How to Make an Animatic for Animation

The techniques explained in this tutorial can be applied to any animation software, so we won't be talking specifics, but I'll be using Adobe Animate for the examples. You can use your animation software of choice. We'll just do one sequence in detail here, then I'll explain my thoughts as we time-lapse the rest,
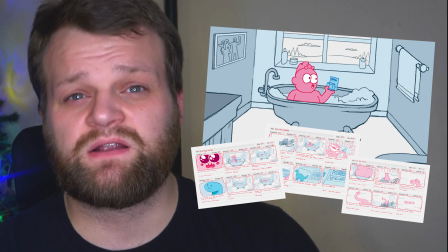[4:25]
but there's basically two important things to focus on when making an animatic: getting the timing right and getting the acting right.
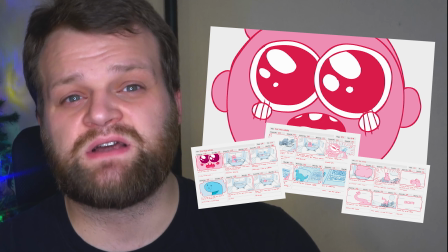[4:32]
Your animatic, like your storyboard, doesn't have to be beautiful or detailed, but it should have enough information in it to tie down every major aspect of your animation.
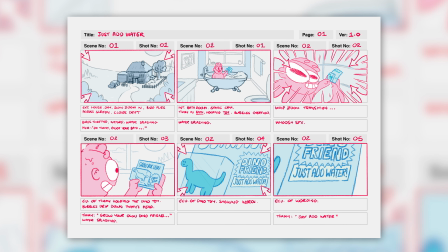[4:41]
Obviously, there'll be refinements and tweaks later on, but they'll be informed by the storyboard and animatic. Let's take this first simple sequence from scene 2, shot 1 to scene 2, shot 5. We've got an environment introduction, some basic motion, a camera transition, some dialogue, and lip sync.
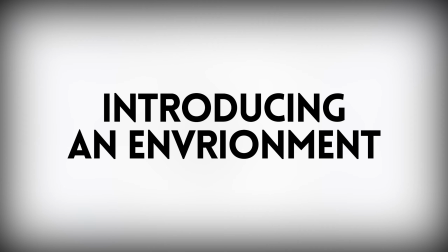[4:58]
So let's go through these one by one, which should cover most scenarios for your own scripts. It's always nice to have some parallaxing in your backgrounds, i.e. things closer to the camera move quicker and things further away move slower.
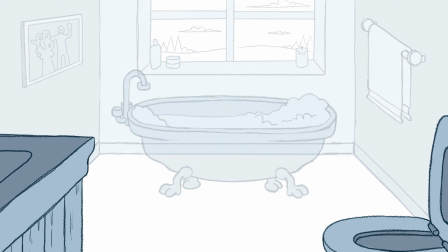[5:14]
There's more on how that works in this video here. So you should layer your backgrounds in order to allow for this parallaxing effect.
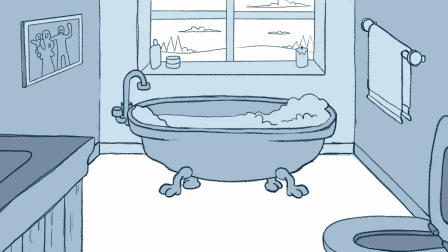[5:21]
Here we have the sink and toilet in the foreground, bath in the midground, and wall slash window in the background.
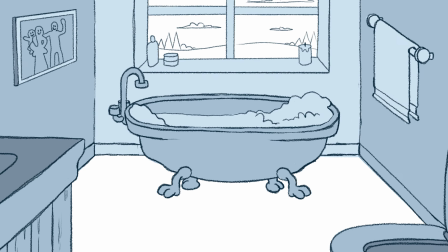[5:28]
If you bring these into your animation software of choice as three separate objects,
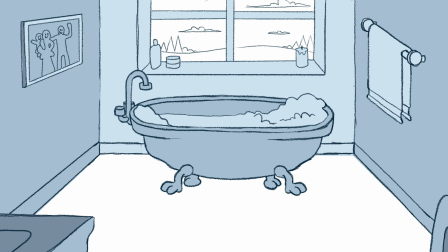[5:32]
you can layer them and animate them separately in order to give your scene some depth.
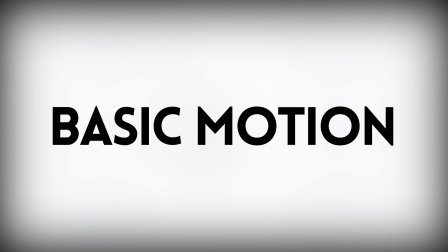[5:37]
This also allows you to move things around later with much greater ease, as there'll be no missing background chunks behind each object.
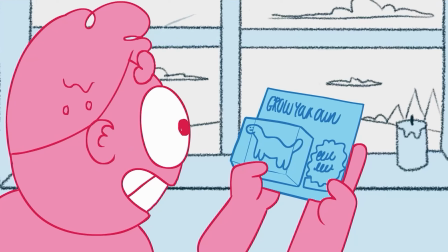[5:47]
For basic motion, you'll need to tie down the timing and the acting. In this shot, Timmy needs to notice the toy and grab it down from the shelf.
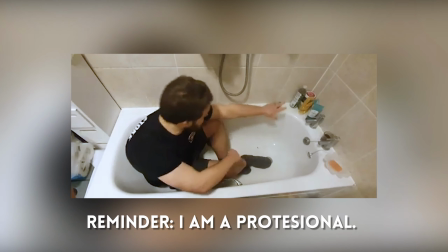[5:55]
Then we transition inwards. To get the timing right, you could try acting out the actions in real life and timing them. But remember, animation is about exaggeration, so you don't need to stick to it exactly.
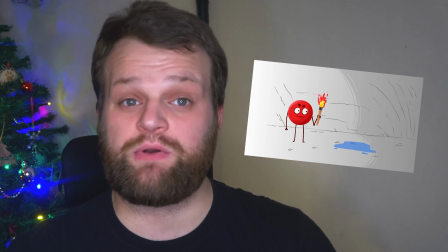[6:11]
You should also only draw the key frames, or for complicated motion, perhaps the extreme frames too, which if you don't know what that means, you can watch my 12 Principles episode on the subject.
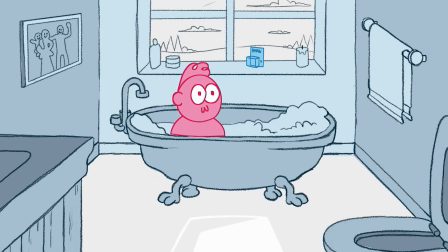[6:22]
But basically, it means the best drawings that tell the story and the frames at either end of a motion.
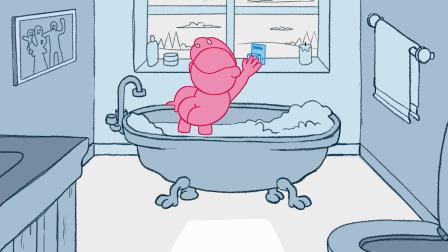[6:27]
So for this one, probably Timmy in the bath, Timmy notices the toy, reaching out for it, and bringing it back into the bath. For each frame, make sure that Timmy is conveying his excitement through posture, facial expression, etc.
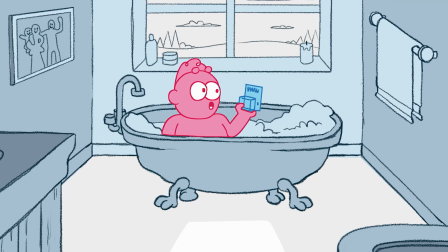[6:43]
You might add some bouncing to each frame to reinforce the fact that he's moving with a lot of energy.
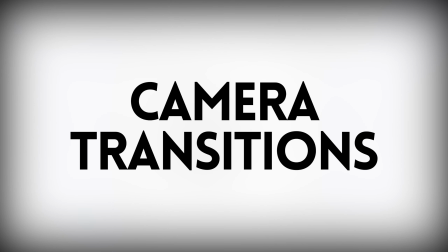[6:49]
Space these frames out according to the timing that you feel is right.
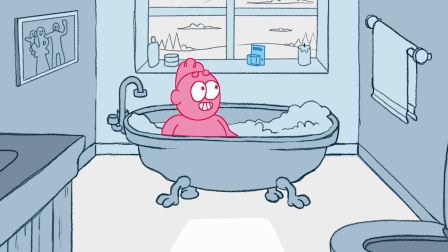[6:57]
For camera transitions, you've got a few options. Most of the time, using the inbuilt camera tool in your animation software will work for basic zooms and pans,
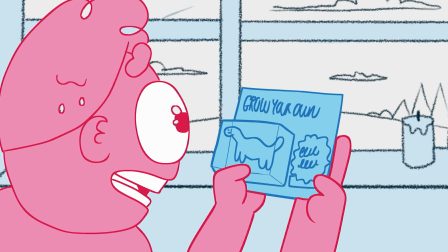[7:06]
but something I like to do is a whip zoom, where your characters morph and distort over a very quick transition,
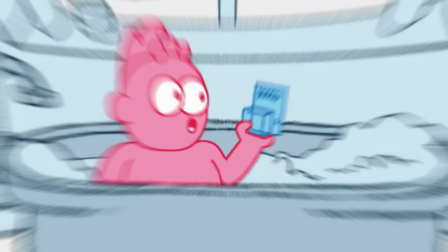[7:12]
which adds a bit of comedic value. For this, I like to anticipate the transition with a basic eased-in zoom. This will then transition to a warped frame, often for just a single frame, then a basic eased-out zoom on the new background.
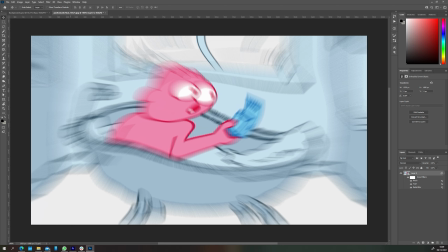[7:26]
To achieve this simply and quickly in the animatic stage, I just use a combination of the radial blur,
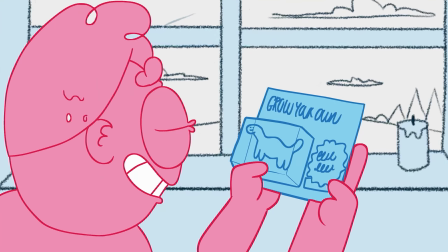[7:33]
twirl, and pinch filters in Photoshop, but more on that when we get to the backgrounds episode.
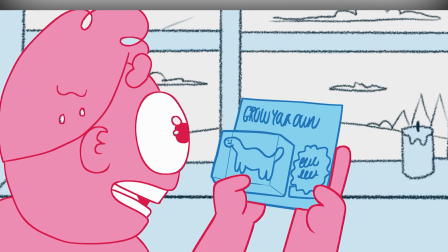[7:38]
Combining these techniques makes for a nice quick and dirty whip zoom transition, with of course a supporting sound effect. Finally, for dialogue and lip sync, the important thing is not to sink too much time into it during the animatic stage.
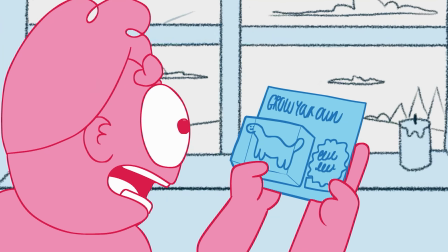[7:56]
Don't worry about getting an accurate lip sync. Instead, focus on the key emotive frames that get the character's overall motion and dialogue vibe down.
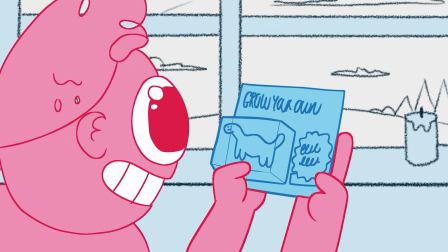[8:05]
Here, Timmy just moves the toy a bit closer to his face, his eyes widen and pupils grow in wonder. A few simple key phonemes or mouth shapes will convey everything you need to know about the shot.